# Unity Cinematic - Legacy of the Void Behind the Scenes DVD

Hello everyone, I'm Ben Dai from the Blizzard Cinematic team, and I'm the director for Legacy of the Void Intro Cinematics.
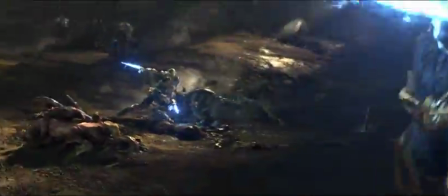For the behind the scene featurette, we're going to watch the cinematic, pause along the way, and talk about some of the work that goes into it.
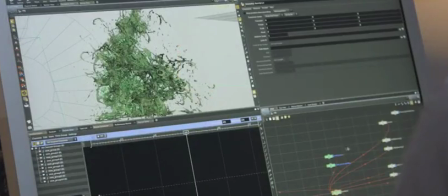Some of the artists on the team, including myself, will hopefully give you an insight in some of the challenges we faced during the production. Let's check it out.
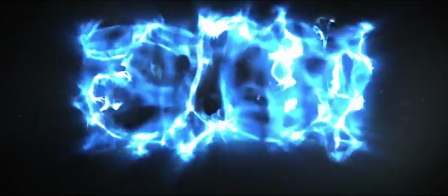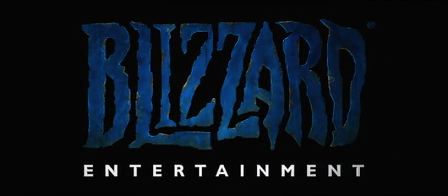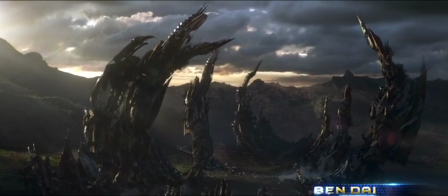Ire is the Protoss home planet.
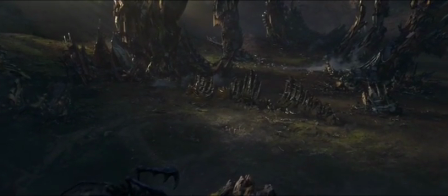It used to be green and very lush, but since Zerg's been occupying it for quite some time, it become a lot more desolate and war-torn.
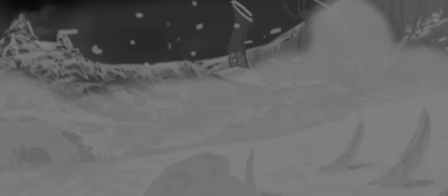The early version of the cinematic, we had a couple of different locations, a Nexus and a Warp Gate,
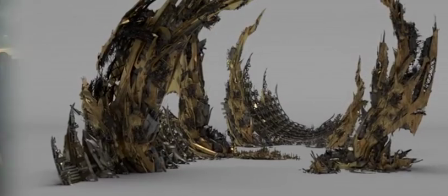but we finally decided on the battleship graveyard concept because it just really speaks to what had happened to this planet.
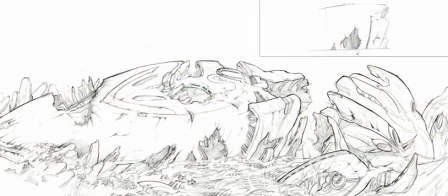We thought about covering the whole entire landscape in Zerg Creep at one point,
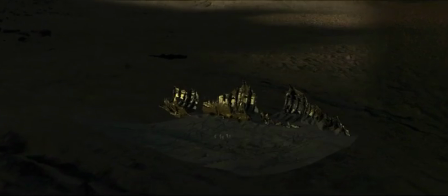but we shy away from the idea in favor of the more Icelandic, war-torn, rocky, volcanic look that we see in the cinematic now.
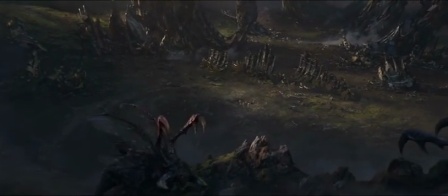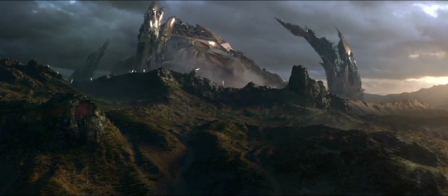Our proud people became refugees.
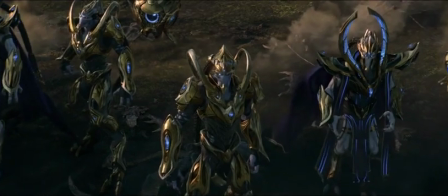And yet, they could not shatter.
Here's our cast of heroes.
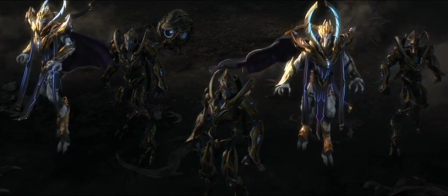We have a Probe, 3 Zealots, and 2 Templars. The Templars are a huge challenge for us because the complexity of his design.
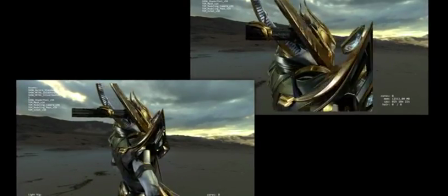He has a very big headdress.
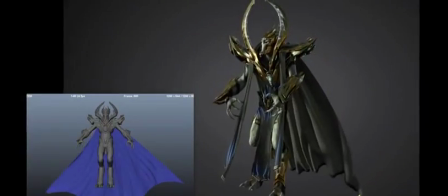On top of that, there's a collar around his neck, and all of these armors are draped in cloth, so we have to pay special attention to them when we do the cloth simulations. The Zealot in the middle is the captain. I wrote a little bit of backstory for him.
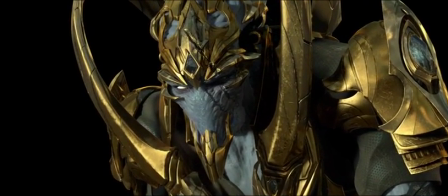He's a little bit older than the rest of the team. He has a scar on his face from the previous battle.
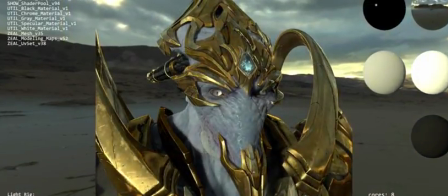He's like a veteran. The Zealot design goes all the way back to StarCraft 1.
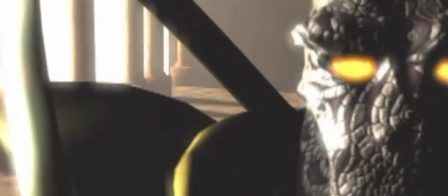It's been updated since then through many iterations on the in-game model and also from our cinematics.
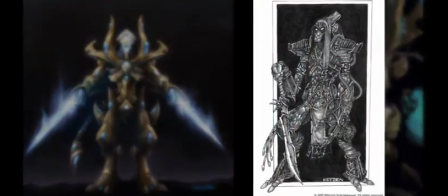He still had the dreads and obviously the side blades as well.
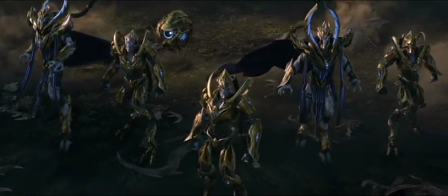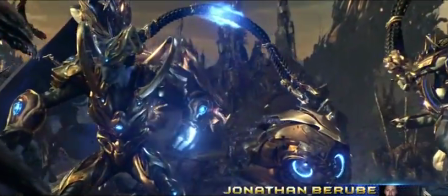When we saw the storyboard for this shot, we knew that'd be a big challenge for the entire team.
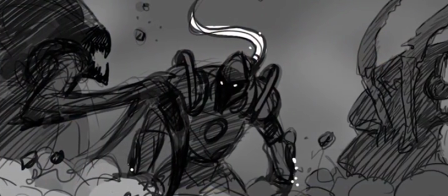Everybody would have to be involved, and just the coordination from each department would have to be very on point.
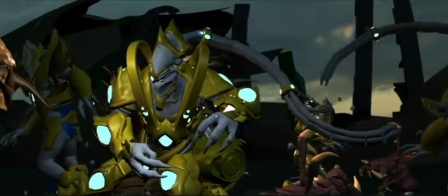The idea of doing the shot in slow motion was from director Ben Dai, who wanted the audience to really grasp the color effects traveling from one ponytail to another.
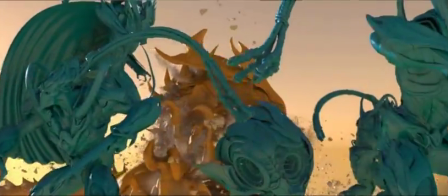The main drawback with doing a shot in slow motion like this is that every single element will have to be calculated 4 times as much as a usual shot.
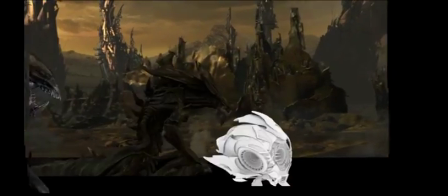Characters, environment, piece of debris, rocks, any sort of effects such as the side blades or the color effects traveling down the ponytail,
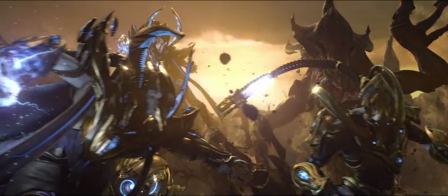every single element will have to be calculated 4 times as much as a regular shot.
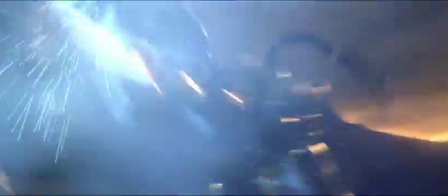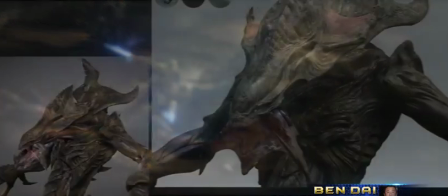During production, sometimes we use models from previous cinematics to save on time and budget.
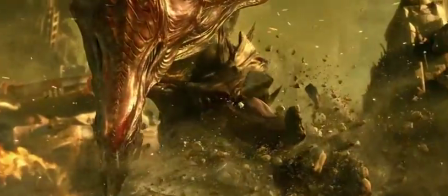The first appearance of this model was in Build a Better Marine, and then we featured him again in Kerrigan's Dream.
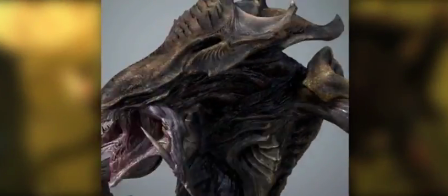In order to reuse this model for the Protoss cinematic, we remodeled him to give him a little bit more pronounced muscles,
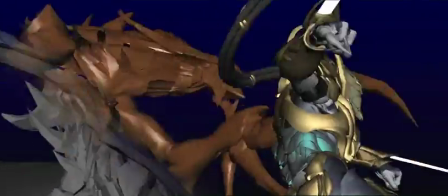and then we also had to re-texture him again to fit in our new pipeline.
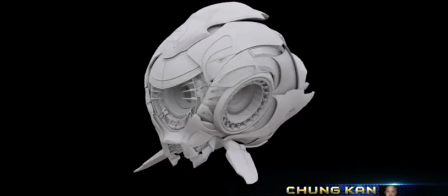For the initial concept of the probe, before we started modeling, we went through a lot of iterations.
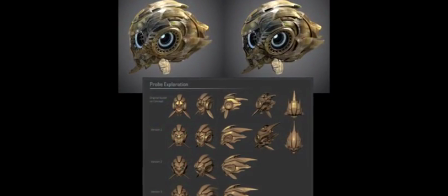The initial design was looking way too Terran-like, but with a lot of 2D and 3D exploration and concepting,
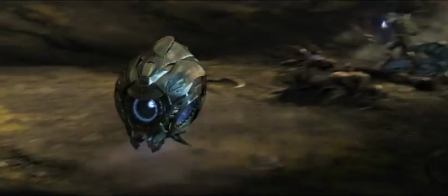we ended up with a really cool sports bike feel, which I think a lot of Protoss fans would actually appreciate.
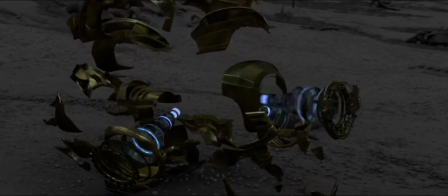Creating the 3D model was a fun challenge, especially with all the moving parts and the opportunity to noodle out some of the exposed mechanical detail inside.